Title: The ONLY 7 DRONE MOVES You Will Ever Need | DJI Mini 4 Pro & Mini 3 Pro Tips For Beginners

Try to keep the joystick steady once the move is started for a fantastic clip that you can use in your sequence.
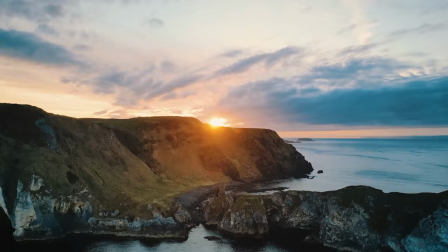(16:33)
The penultimate move in the video structure is one that's super easy to do but always looks great.
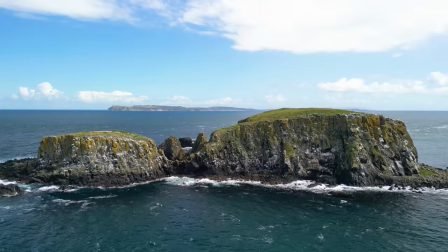(16:39)
The rise up allows you to showcase elements behind your subject as you ascend giving depth to your scene.
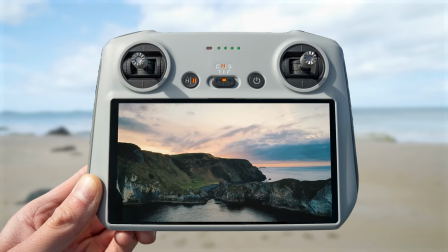(16:45)
To start simply put your drone down low facing towards your subject and the gimbal at the horizon then hit record and start to ascend by pushing the left stick up.
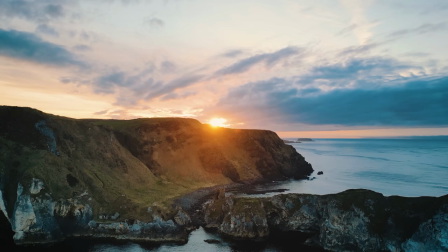(16:54)
Keep ascending until the background comes into view or in this case the sun is shining over the hell. Normal or sport mode works great for this as we want to convey motion and we don't want it to look as if the drone is not moving because it's rising too slowly.
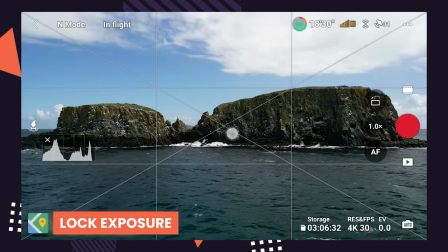(17:08)
And here is a top tip if you're using auto video mode you want to make sure to tap on your subject and
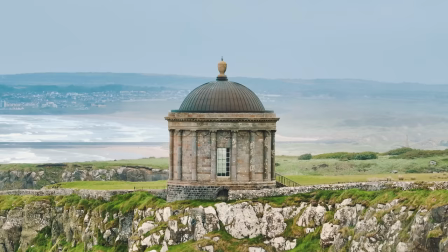(17:14)
hold to lock exposure so that you don't get any big changes in exposure as you rise up over your subject.
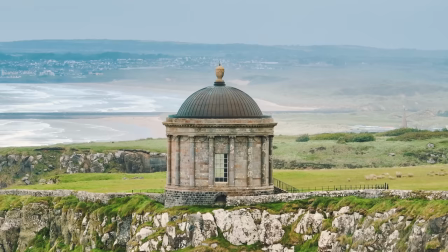(17:20)
Again we can make use of the drone zoom function to create a parallax as we rise up which if you remember is where the foreground and background move at different speeds for this awesome effect.
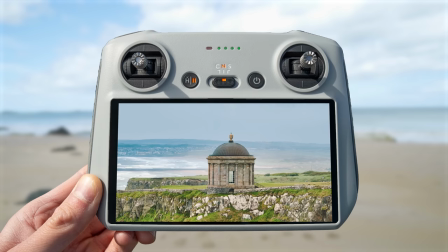(17:30)
To achieve this tap the digital zoom button or if you have a Mavic 3 you can use the tele camera by again pressing this button.
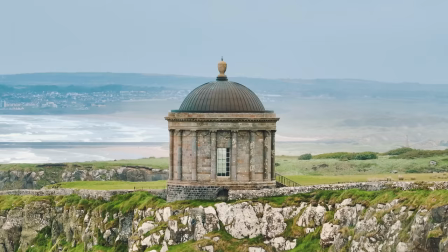(17:37)
Then again ascend by pushing the left stick up to achieve this beautiful style of video.
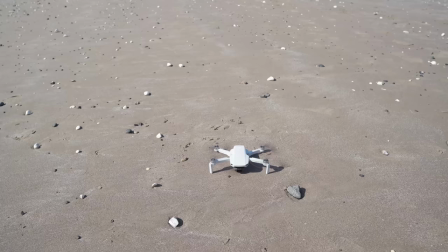(17:43)
The rise up twist is another variation that looks super tricky to do but actually again only requires one joystick input.
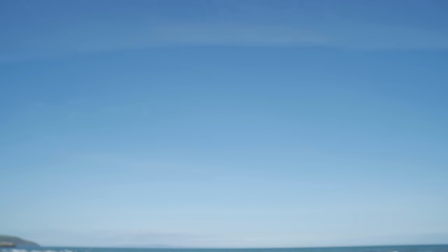(17:50)
Start with the drone low to the ground then start recording and press the left stick up to the left or right which will cause the drone to ascend and start rotating in that direction. Remember to only move the joystick ever so slightly to achieve a subtle and epic drone move.
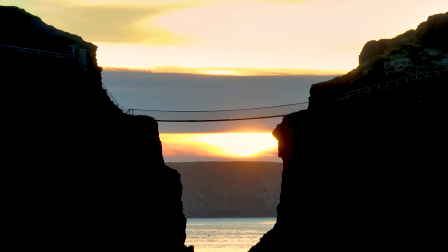(18:05)
To end our sequence we want to do a slider or dolly motion which have produced some of the
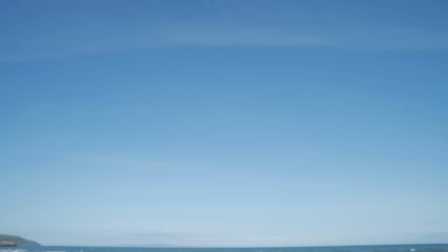(18:10)
best scenes in your favorite movies and the best part is it's super simple to do. This is one of the moves that you should always keep in your back pocket as it works great almost anywhere.
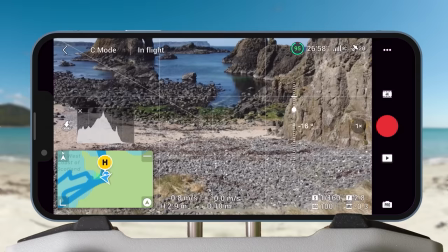(18:21)
Let's firstly look at the simplest way to do this move.
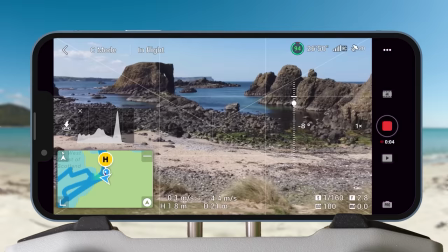(18:24)
Firstly align your drone at either side of your subject, hit record and then start the slider by pushing the right stick right or left in the direction you want to go. And here is another top tip.
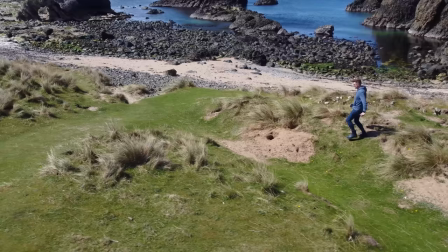(18:35)
You can also have a subject moving in your clip and have the drone slide next to them as they move to add more movement to your scene.
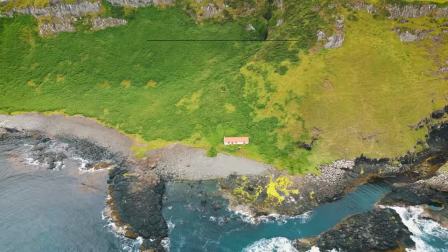(18:44)
Now let's mix up the slider move by adding a descending motion.
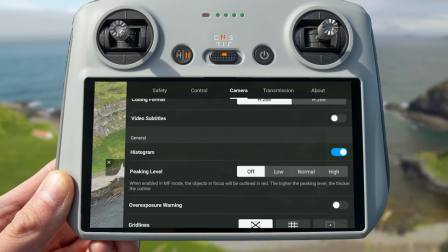(18:48)
To start you want to use the grid lines to make sure you are perfectly parallel to your subject and if you haven't turned
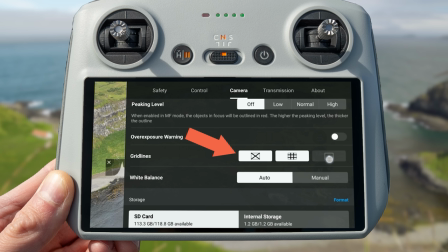(18:54)
these on remember you can do that by going to settings and under camera scroll down until you see the gridlines icons.
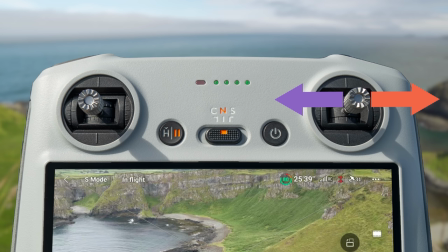(19:00)
Tap these to turn them on. Then start the slider by pushing the right stick either right or left and at the same time slowly descend by pulling the left stick down for this beautifully simple but also beautiful looking video.
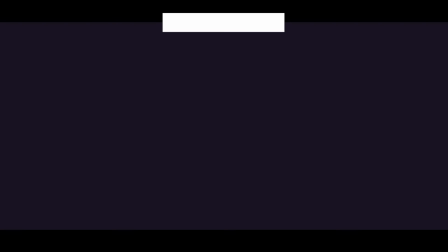(19:13)
Then once you have recorded all the seven clips for the drone video structure all you have to do is stack them together in your video editor to get an epic sequence.
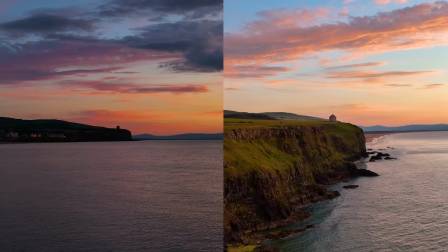(19:22)
And the best part is because there are so many variations of the drone moves you can do for each section.
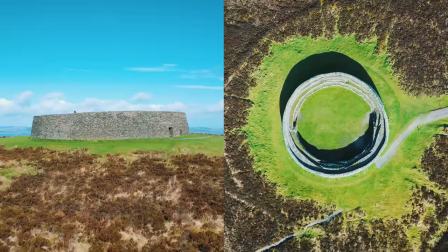(19:27)
I've literally covered a few in this video. Your sequences will always look varied, unique and interesting.
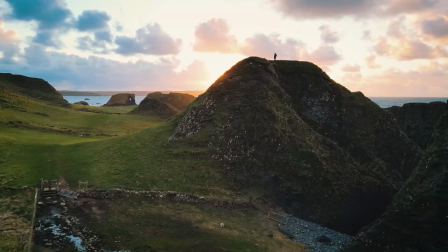(19:35)
Let's take a look at two sequences put together using this video structure to see the results.
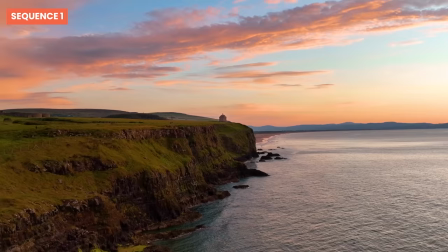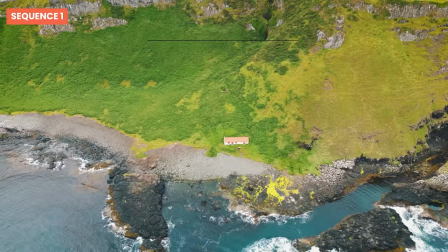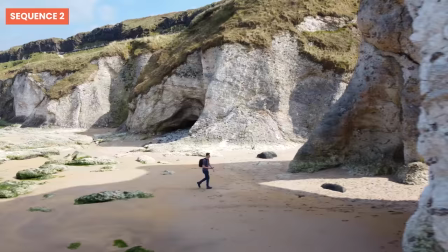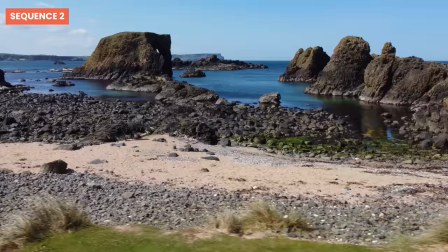So there we have it, the only seven drone moves you will ever need and hopefully these drone moves give you a video structure you can use to create awesome sequences when out flying or at the very least a structure you can fall back on if you get to a location and you have a complete mind blank and don't know what moves you should do with your drone. Now if you've liked this video and you've learned something new please let me know by giving me the thumbs up and clicking that like button.